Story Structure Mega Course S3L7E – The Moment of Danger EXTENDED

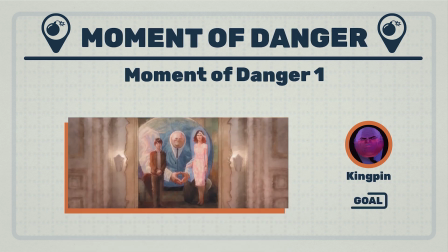(4:06)
Then, through flashbacks, we see the reason Kingpin is so intent on building the super collider. He lost his wife and son, and he wants to bring them back from another universe. So he tells sub-antag Doc Ock to fix the super collider ASAP.
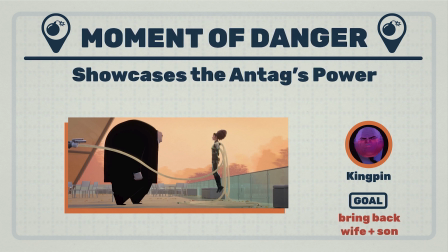(4:19)
This showcases his power, as we understand his dangerous super collider will be up and running again soon.
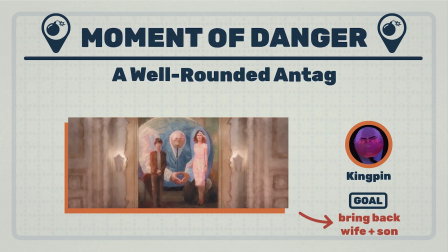(4:25)
But interestingly, this actually showcases the antag's reasoning for his actions, helping to make him a more rounded antag and not just an evil villain.
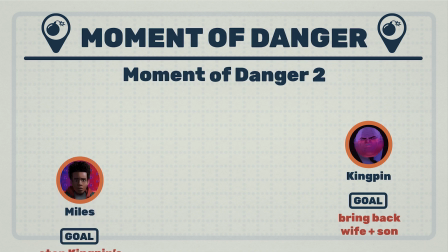(4:33)
But right before this, during the testing phase, we get another moment of danger. And this one is actually a double moment of danger.
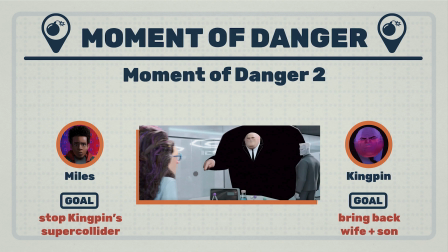(4:41)
As Miles and Peter hide in the vents, they spy on Kingpin and Olivia as they discuss his plan.
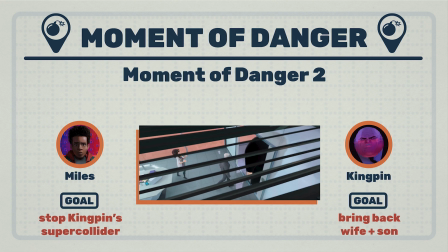(4:46)
This tricks us into believing that we are watching the moment of danger, and when Kingpin leaves, we assume it's over. However, we then get a big surprise as Olivia turns out to be Doc Ock and attacks Peter and Miles.
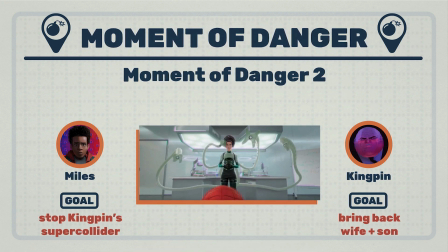(4:58)
This is a great use of another common moment of danger element, which is an attack from a sub-antag.
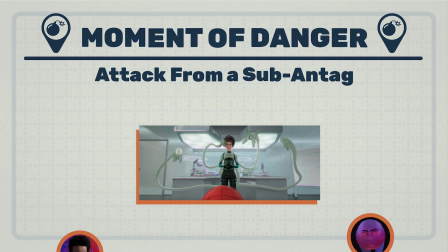(5:03)
So all in all, we actually get a double moment of danger.
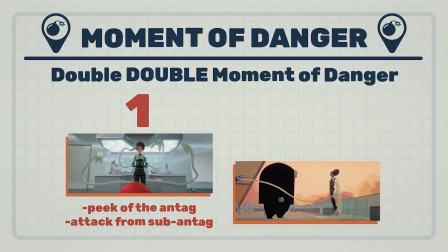(5:07)
One both gives us a peek of the antag and shows a sub-antag attacking the protag, and the second one gives us a glimpse of the antag's power and his motivation. And that's why it works so well. You should now have a good idea of what the moment of danger is all about and how to write a brilliant one into your story. But don't worry. In the next lesson, things will take a turn for the better as we explore one of the most positive phases, the uphill climb.